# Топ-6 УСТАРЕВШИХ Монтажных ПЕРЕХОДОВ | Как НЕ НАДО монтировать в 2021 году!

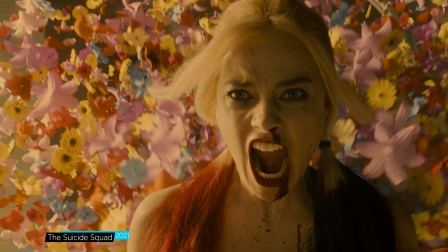3s
Хороший монтаж эффективно доносит до зрителя сюжет, без слов показывает связь между сценами,
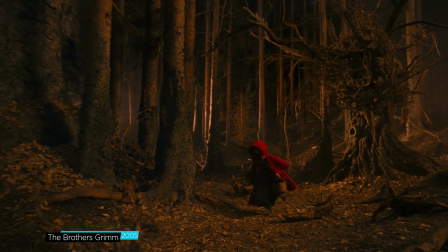10s
намекает на будущие события, иногда передает мысли персонажей.
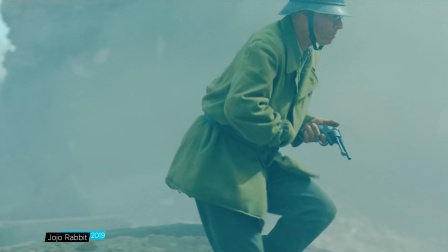14s
Хороший монтаж, если и выходит на первый план, то только в строго определенных моментах,
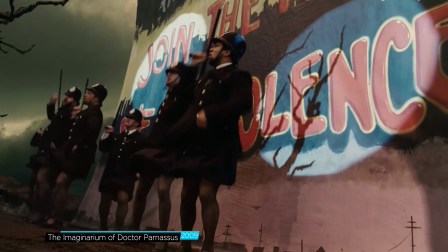19s
когда зрителя нужно поразить хитрой склейкой, выжать из него очередное вау и тут же обратно погрузить в повествование.
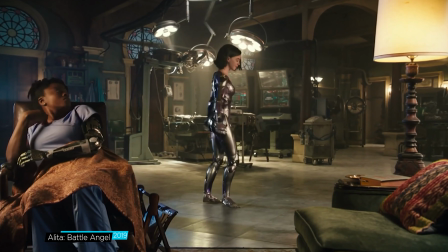28s
Эта красота может легко разрушиться, если зритель во время просмотра наткнется на надоевший или не к месту вставленный прием.
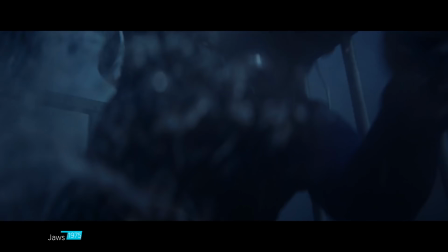34s
Да, когда-то некоторые переходы считались новаторскими, появлялись всего в паре фильмов, потом в десятке, потом в сотне, и вот на них уже грустно смотреть.
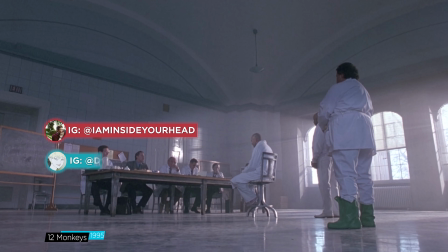45s
Киноделы, вас приветствуют Юрий Кулагин, Дарья Кулагина-Кравчук и Влад Саботовский.
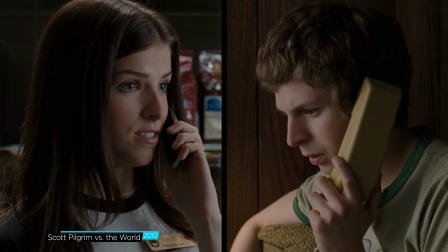50s
И сейчас мы будем совершенно субъективно, местами слишком эмоционально,
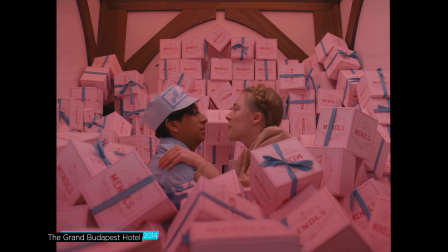55s
но зато очень искренне обсуждать монтажные приемы, которые достали лично нас.
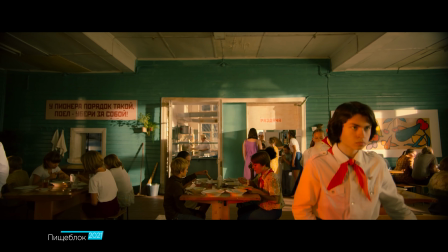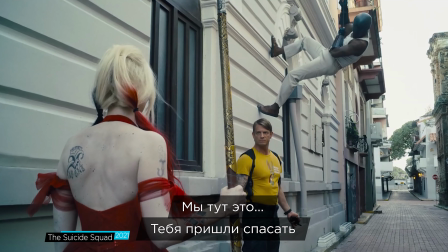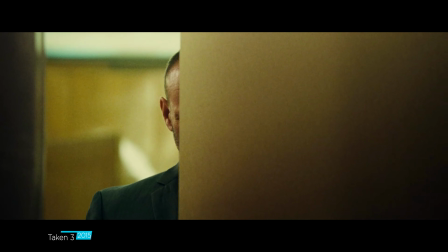75s
Затемнение или фейдаут, то есть плавный уход в черный экран. Моя личная боль.
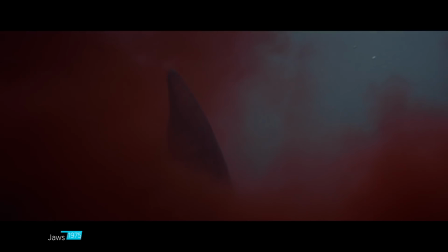80s
Да, знаю, эта штука отлично сглаживает смену локации или переход по времени.
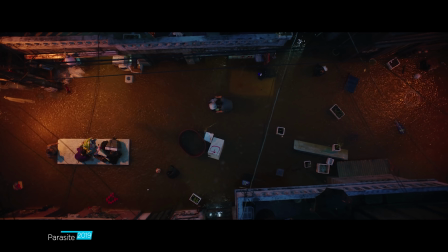85s
Так монтажер может безболезненно, пускай и немного нарочито, сделать паузу в повествовании, отбить эпизоды друг от друга.
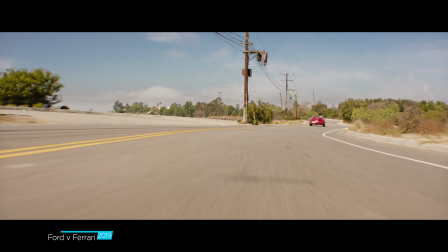91s
Но затемнение сейчас ведь вообще везде. Это моветон. Ладно еще, если кадр уходит в черноту раз или два за фильм.
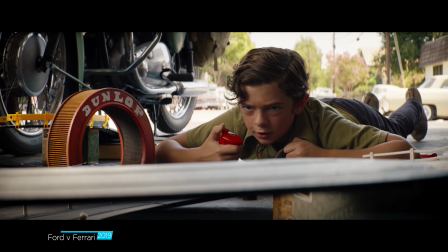98s
Окей, можно стерпеть. Но когда чуть ли не каждый эпизод завершается затемнением, да еще и использует довольно пресные кадры, это уже невозможно
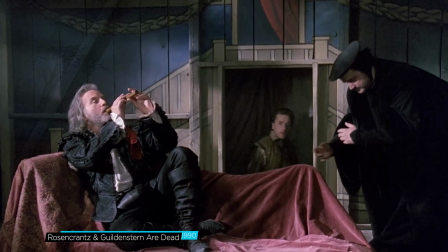109s
смотреть. Зря ты бочку катишь на затемнение.
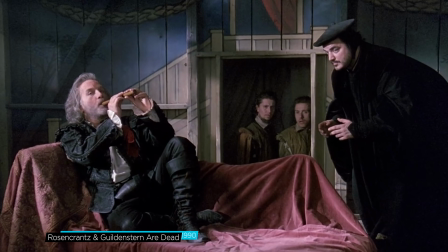112s
Это ведь классический прием, родом еще из театра, когда в конце акта на сцене плавно гаснет освещение. Да и в умелых руках фейдаут преображается. Например, Ридли Скотт с помощью затемнения показывает помутнение сознания, взгляда, да и просто обморок. В общем, когда персонаж находится не в своей тарелке. Ладно, к Скотту претензий нет, но сейчас это скорее исключение.
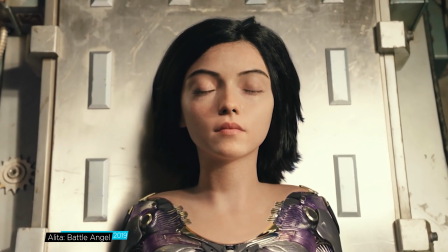135s
А в целом, столько ведь можно интересных альтернатив придумать, чтобы показать переход по времени без затемнения.
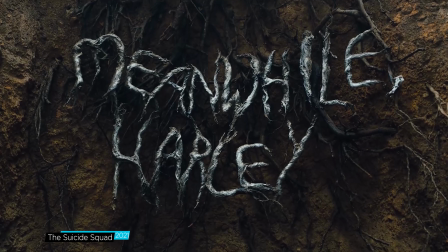141s
Например, Джеймс Ганн в своем «Отряде самоубийц» составлял надписи из элементов сцены.
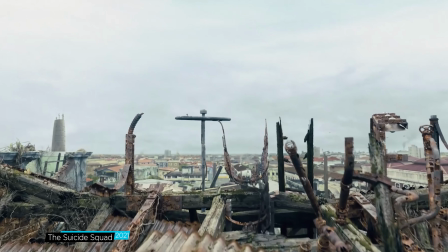146s
Корней, огня, антенн на крыше. Надписи отмечают время и место действия, при этом плавно встраиваются в повествование.
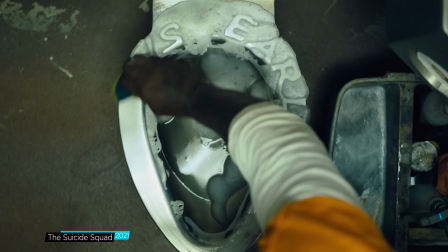154s
Воспринимаются зрителем как титр, какое-то время перетягивают на себя внимание, а потом переходят в действие.
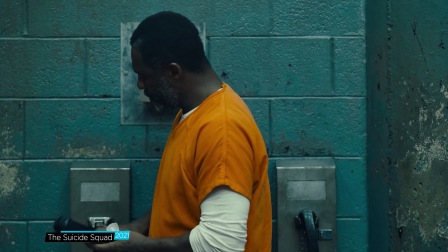163s
Ты вспомнила прям супер частный случай, хотя я бы лучше заменил затемнение на наплыв, который dissolve.
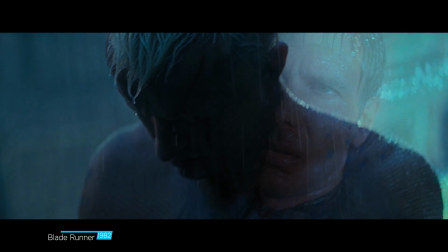170s
Он тоже плавно выводит зрителей из сцены, но оставляет гору возможностей для интересных фишек.
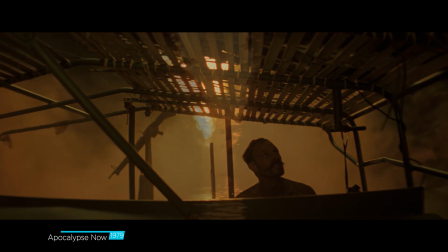176s
Апокалипсис сегодня с помощью наплыва создает ощущение дурмана, опьянения, усталости от войны.
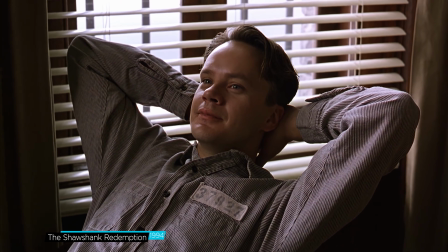181s
Побег из Шоушенка так передает бездонную тину тюремных будней.
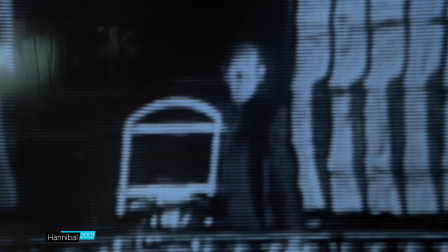186s
А еще наплывом очень удобно концентрировать взгляд зрителя на конкретной точке кадра, чтобы потом плавно перенести ее в следующую сцену. Слушайте, как по мне, подобные приемы в 2021 году надо использовать крайне аккуратно.
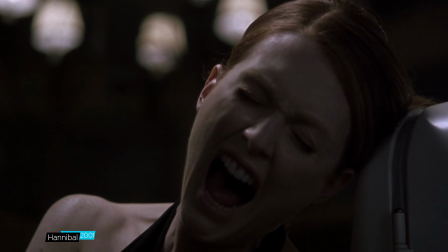200s
Иначе можно сойти за неопытного монтажера, который просто не смог иначе обыграть переход от одной сцены к другой.
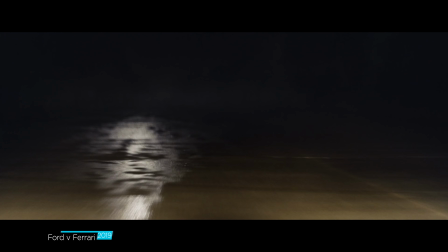206s
Но также я часто замечаю, что если надо стилизовать монтаж под старину, добавить эстетики
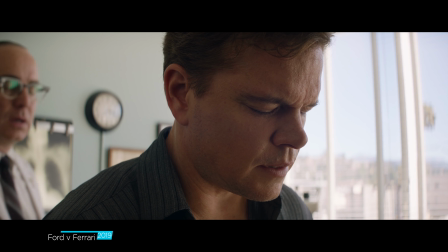211s
80-х-90-х, то переход через полупрозрачность или уход в темноту будут смотреться уместно. Он что, ушел в темноту? Не совсем. Влад ушел вести курс «Монтаж видео», который стартует уже 30 августа.
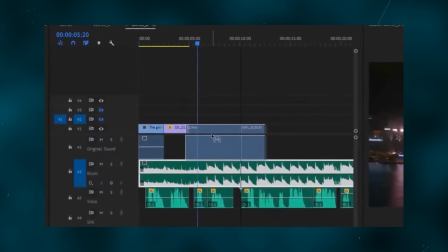226s
За 5 недель обучения студенты освоят Premiere Pro и After Effects, научатся создавать визуальные эффекты и красивую цветокоррекцию.
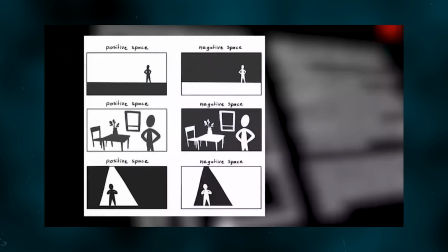234s
Программа из 48 лекций рассчитана на профессионалов любого уровня, так что и новички, и опытные блогеры найдут для себя что-то полезное.
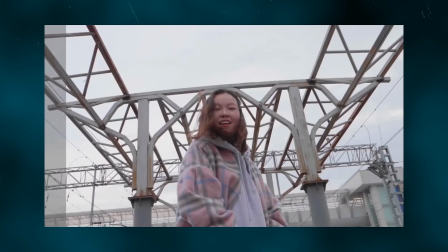243s
А бонусом получат доступ в закрытый телеграм-канал, где регулярно появляются свежие вакансии для студентов.
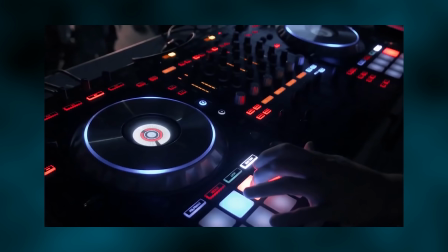249s
Если заинтересовал, подробности ищите в описании.
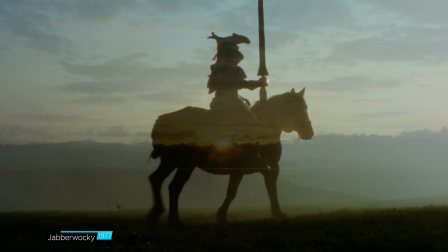259s
Вот насколько тебя бесят медленные плавные переходы кадра в черноту, настолько же меня раздражает быстрый монтаж.
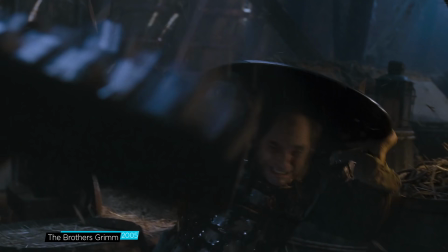266s
Особенно если речь о фильме с по-настоящему приятной операторской работой.
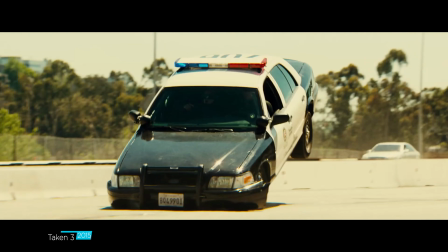270s
Кадры хочется рассмотреть, проанализировать, но монтажеры не дают такой возможности, а гонят действие вперед.
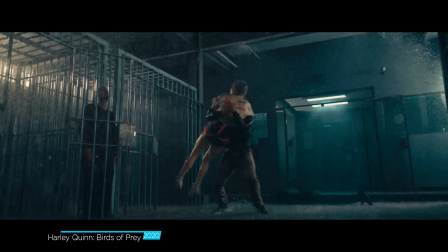280s
Я вроде понимаю, зачем настолько мелко резать кадры. У Майкла Бэя это нужно для задорного экшена.
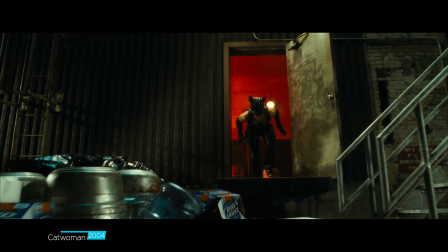286s
В «Богемской рапсодии», чтобы передать напряженную обстановку в группе. В «Женщине-кошке», чтобы скрыть не самые удачные трюки Холли Берри.
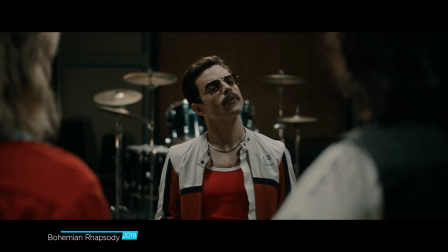295s
Но эффект срабатывает далеко не всегда. Споры Фредди Меркьюри и Брайана Мэя кажутся не напряженными, а просто разорванными по композиции.
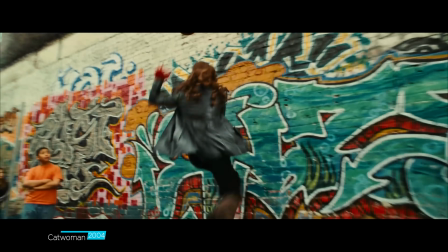303s
Акробатика кошки больше похожа на эпилептический приступ оператора. И как тебе вот эта сцена из «Третьей заложницы»?
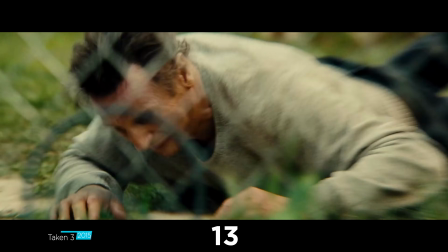311s
15 склеек на один прыжок через забор. Но это же погоня, тут нужно передать динамику.
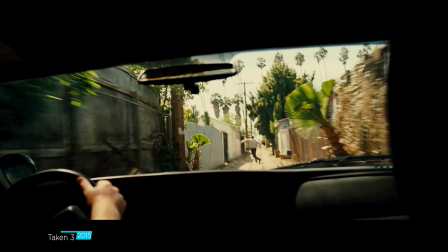317s
Или тебе и экшн-сцены подавай долгими порциями без склеек? А почему нет?
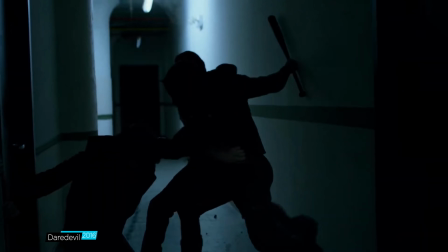321s
Сейчас длинные боевые сцены без переходов даже в моде. Вспомни «Сорви голову» или «Взрывную блондинку», в которых от мордобоя одним кадром прям дух захватывало.
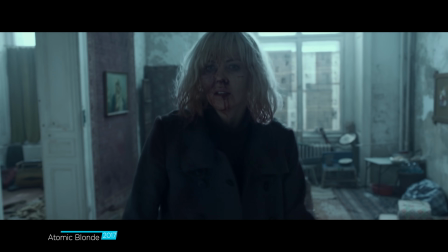335s
В общем, ты предлагаешь вместо быстрых склеек использовать внутрикадровый монтаж.
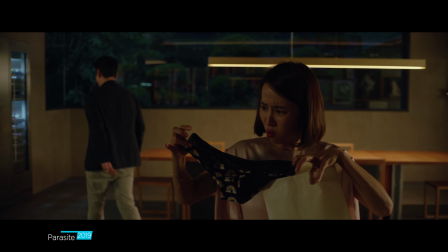340s
То есть передавать динамику с помощью работы оператора. Передвигать камеру, менять ракурс, приближать кадр, фокусироваться на какой-то его части.
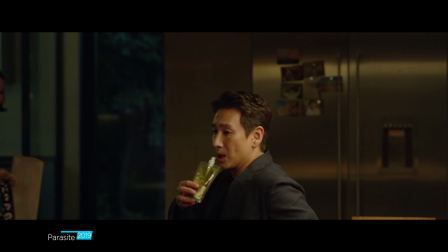348s
Да, это красиво, но с точки зрения кинопроизводства сложно.
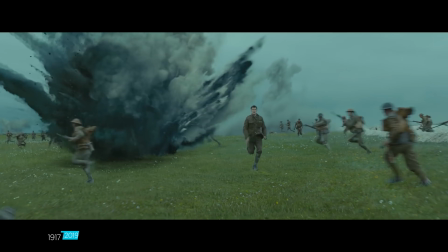351s
Запариваться приходится и оператору, и режиссеру, и актерам, которым нужно заучивать долгие диалоги вместо пары реплик.
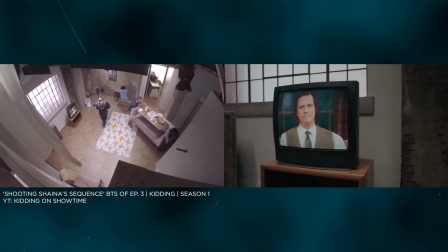358s
Хотя результат обычно и правда получается классный. Мне вот эта сцена из «Шучу» сразу вспомнилась, например. Слушай, ну это экзистенциальный вопрос. Вымучивать мизансцену или уповать на динамику монтажа?
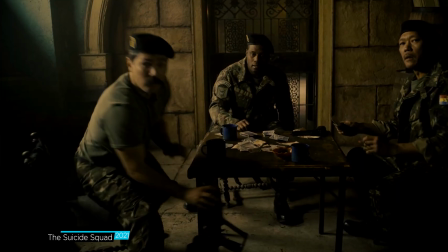375s
Потому что чем больше склеек, тем меньше запары со световыми приборами, расстановки актеров и их игрой.
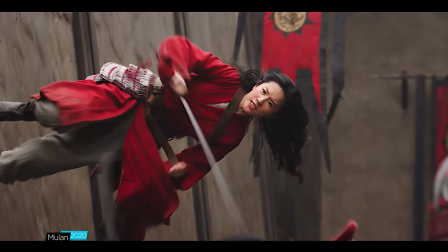381s
Все можно скрыть за килотонной дублей. Но истинное мастерство режиссуры и режиссуры монтажа проявляется как раз в том,
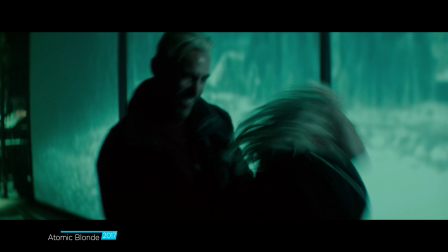388s
чтобы балансировать на тонкой грани между динамичной нарезкой из склеек и грамотно поставленной мизансценой.
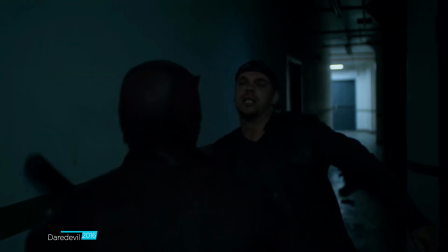394s
В сухом остатке. Если сцена снимается одним планом, это будет сложно и дорого, но правдоподобно.
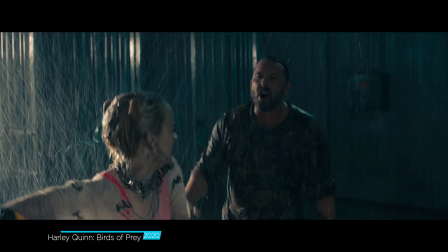400s
И очень сильно вовлекает зрителя в происходящее. А вот если у вас очень сложная постановочная сцена, а актеры играют плохо,
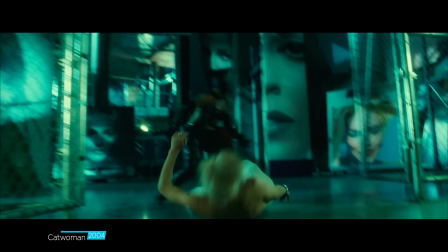408s
и на свет денег не хватило, то тут можно подспастись большим количеством склеек.
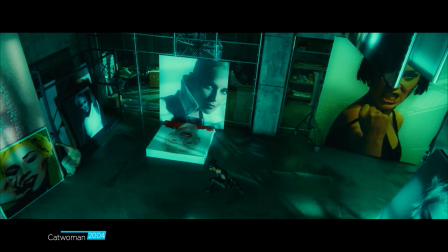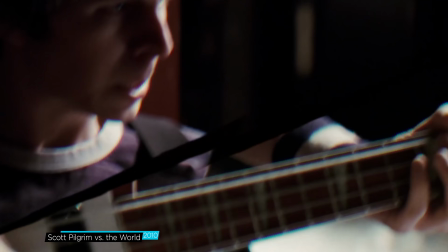420s
Разделенный экран, он же коллаж, он же сплитскрин, может добавить кадру динамики,
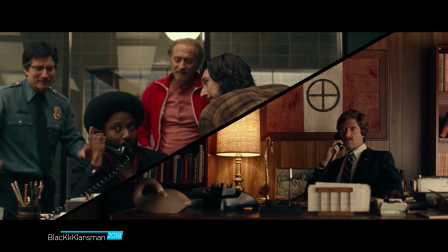425s
показать одно и то же действие с разных ракурсов или акцентировать внимание зрителя на конкретных деталях.
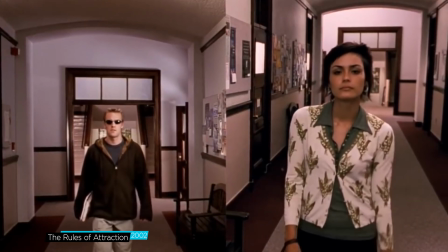430s
Причем в руках разных режиссеров он обретает совершенно разную форму.
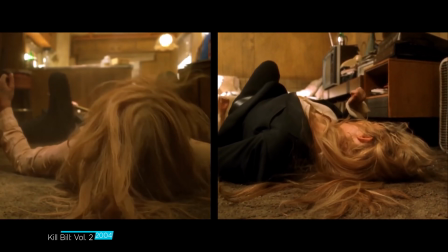434s
Квентин Тарантино в «Убить Билла» задавал разделенным экраном ритм сцены, а Гай Ричи выстраивал на коллаже визуальный юмор.
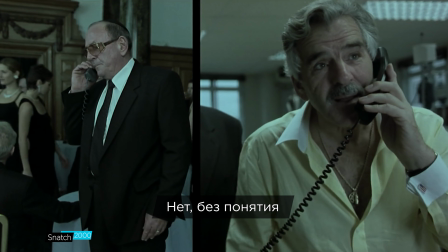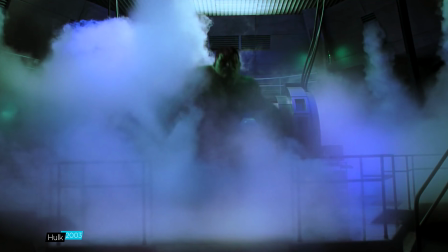449s
Так, что ж тебя смущает? Все, что смонтировано в духе Халка 2003 года.
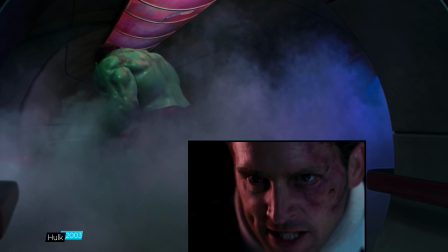454s
Одним словом, комиксы. Коллаж прям напрашивается в экранизации графических романов, но очень редко смотрится в них хорошо. Для кинокомиксов это слишком нарочитый прием. Он будто радостно машет зрителю и вопит.
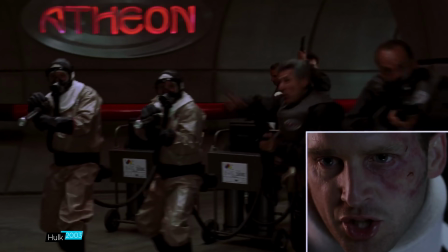466s
Погляди, погляди. Этот фильм основан на картинках с подписями. У нас даже кадр также разделяется.
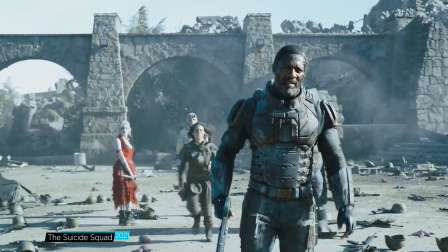472s
К счастью, Marvel и DC сейчас как-то обходятся без сплитскрина. И ничего, никто не жалуется.
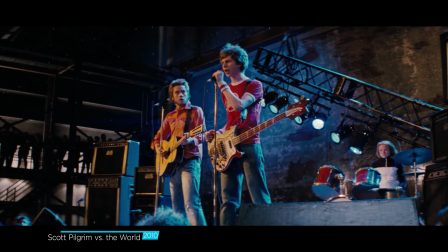477s
У меня есть всего одно возражение. И это возражение называется «Скотт Пилигрим против всех».
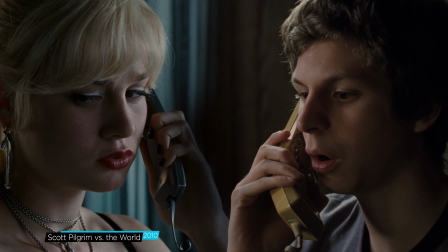483s
Тоже экранизация комикса, но сплитскрин используют с неповторимым изяществом. Твое возражение не принимается. Пилигрима снимал Эдгар Райт. Эдгар Райт – гений монтажа.
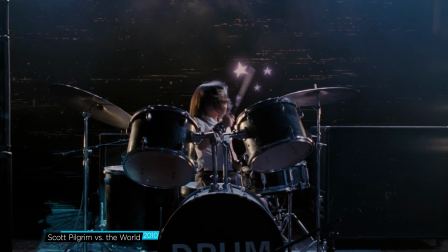497s
Продолжаем.
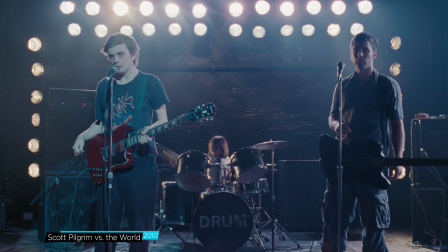502s Thank you.